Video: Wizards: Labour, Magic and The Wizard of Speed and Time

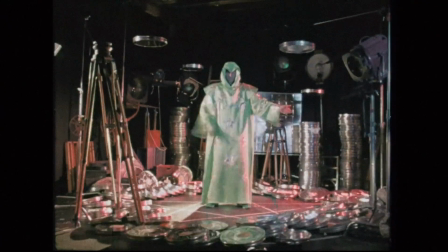(0:14) I'm a wizard of spirit time
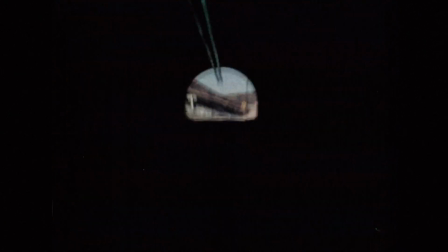(0:18) I've got magic to let you shine Wise to the wonders, tip it to the sea
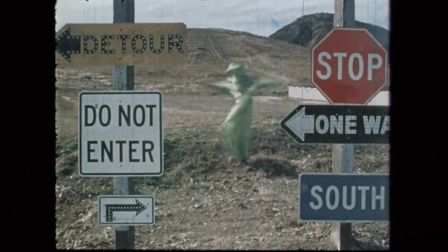(0:28) I can help you find your dream Dream, dream Like
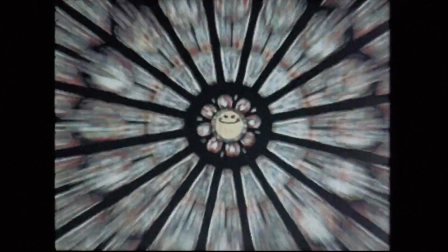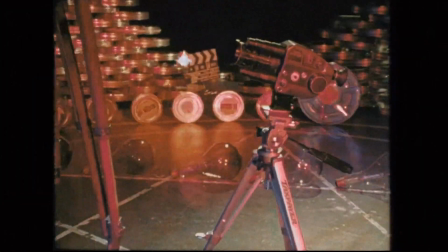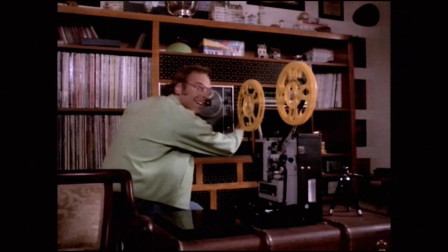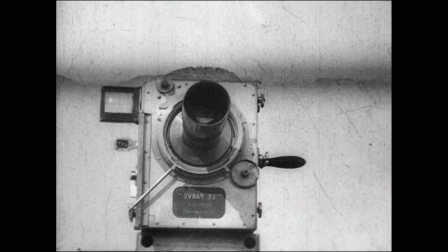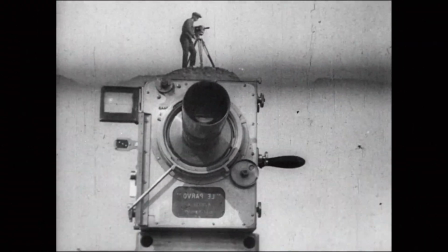(0:59) in a movie film, there are 24 pictures And we're making each of those pictures one at a time Time, time, time, time
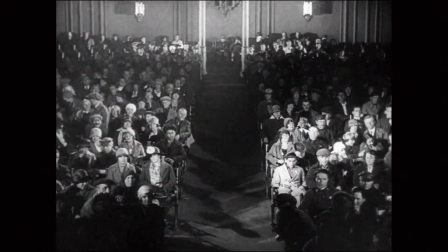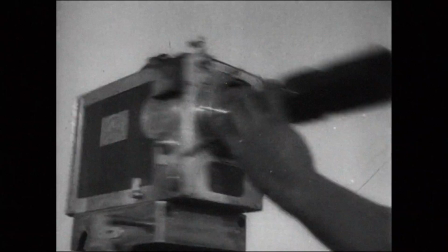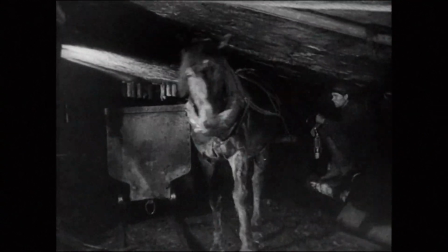(1:19)
In Ziga Vertov's Man with a Movie Camera, the pleasures of labor and the pleasures of recreation are continuous.
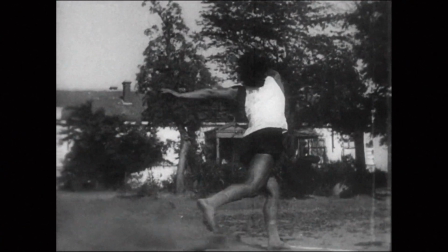(1:27)
Work and play are not held in contrast, but shown to be in a symbiotic relationship.
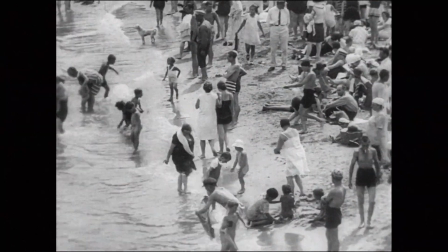(1:33)
Vertov illustrates a modern life composed of simple pleasures, intimate milestones,
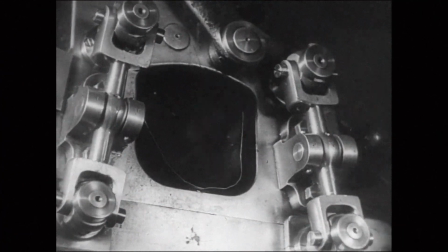(1:39)
and those incessant operations that keep the everyday machinery of sunrise and sunset rolling,
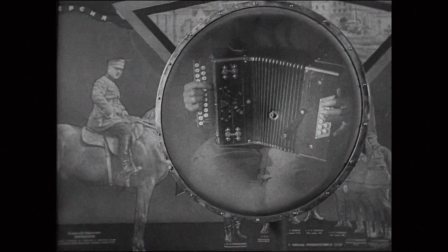(1:45)
a glorious resolution of the forces of industrial revolution, diurnal revolution,
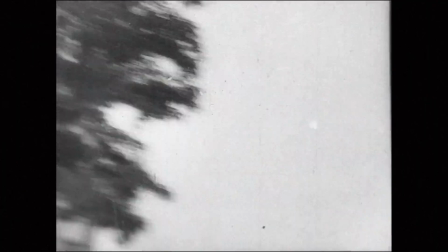(1:52)
and social revolution. For any symphony, there must be conductors.
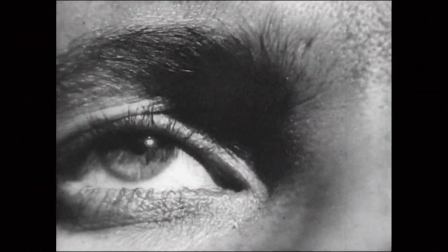(1:58)
Vertov's conductors are filmmakers.
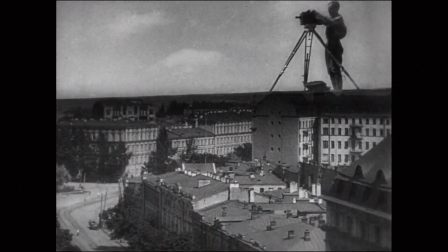(2:01)
The cameraman of the title looms over the city, his own body a machine, his eye the iris of the camera,
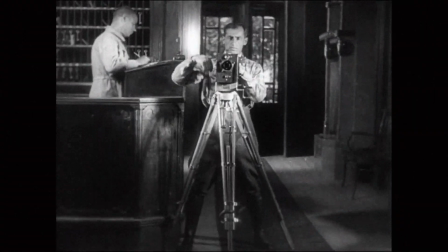(2:08)
the cranking rotations of his arm akin to the gears that drive the city.
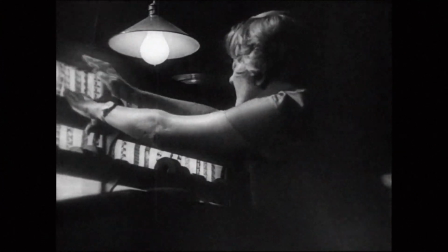(2:15)
An editor selects scenes from everyday life, and her decisions shape those scenes.
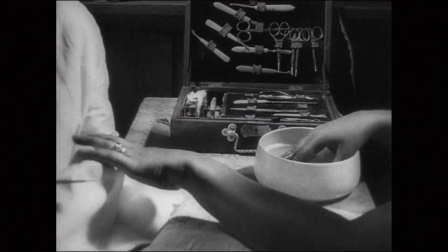(2:21)
Her operations are paralleled as well, with a pedicure and a sewing machine mirroring her process, her selections and cuts.
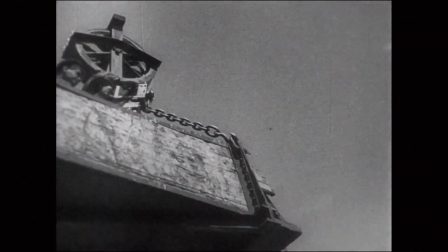(2:34)
Vertov was not imagining these filmmakers as wizards or cinema as magic,
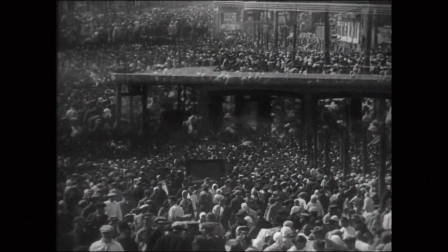(2:40)
but his illusions do suggest a romantic correspondence between the
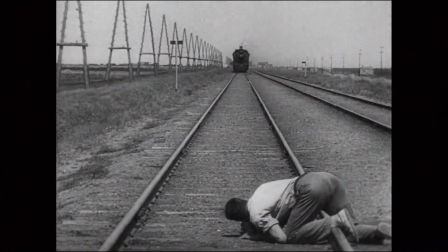(2:44)
movie and the city that seemed to transcend the mere act of representation.
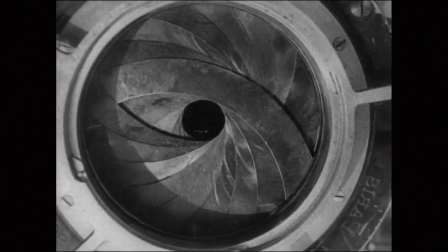(2:49)
The subject, as if enchanted, runs for the benefit and at the command of the cameraman.
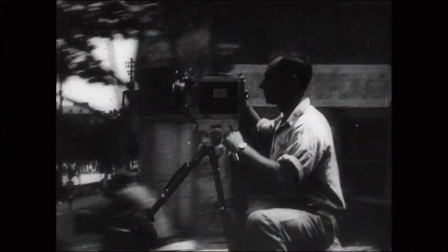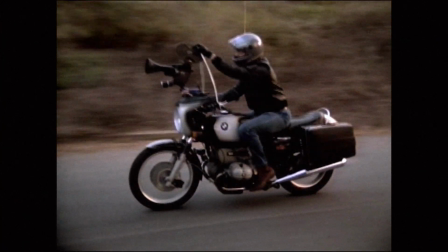(3:04)
In another world across decades, an ocean, a cold war,
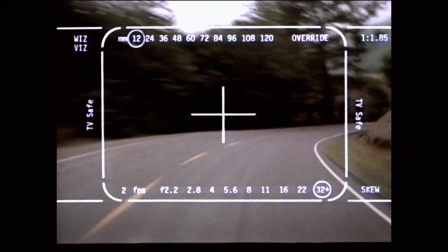(3:09)
and irreconcilable politics, these themes of labor and illusion would persist.
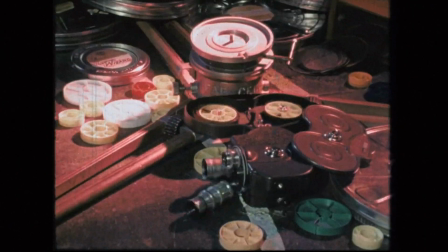(3:15)
This willed enchantment between the apparatus and the subject becomes
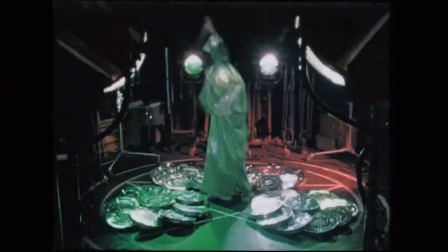(3:20)
a matter of personal conviction in the work of American animator Mike Jitlov, a talented outsider to the Hollywood dream factory.
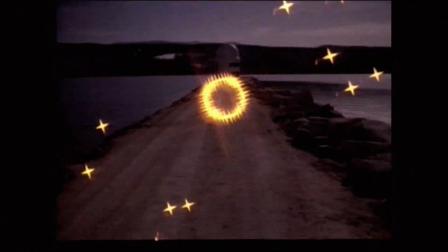(3:29)
He tells his story in a rebellious, metafable autobiographical feature film, The Wizard of Speed and Time,
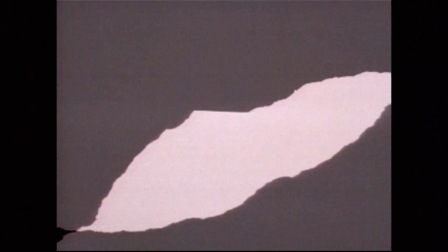(3:37)
in which Jitlov dramatizes the experiences of an independent filmmaker
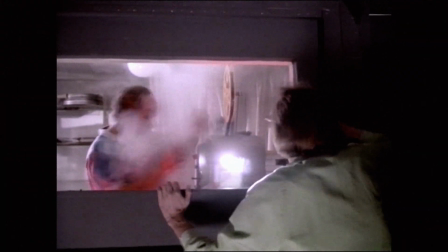(3:42)
who enters into a one-sided devilish contract with a broadcaster.
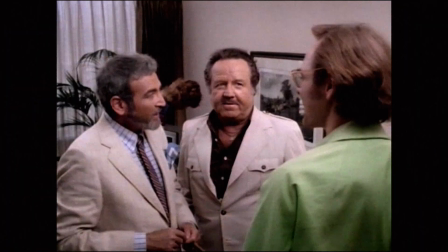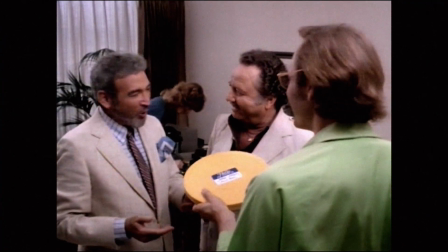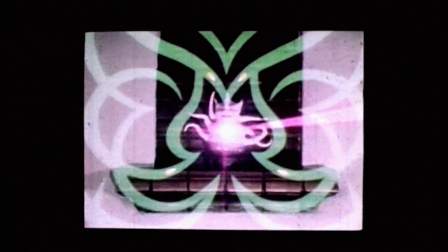(4:01)
Unlike Ziga Vertov, Mike Jitlov is an individualist whose desire to cast illusions is tied to his devotion to entertainment.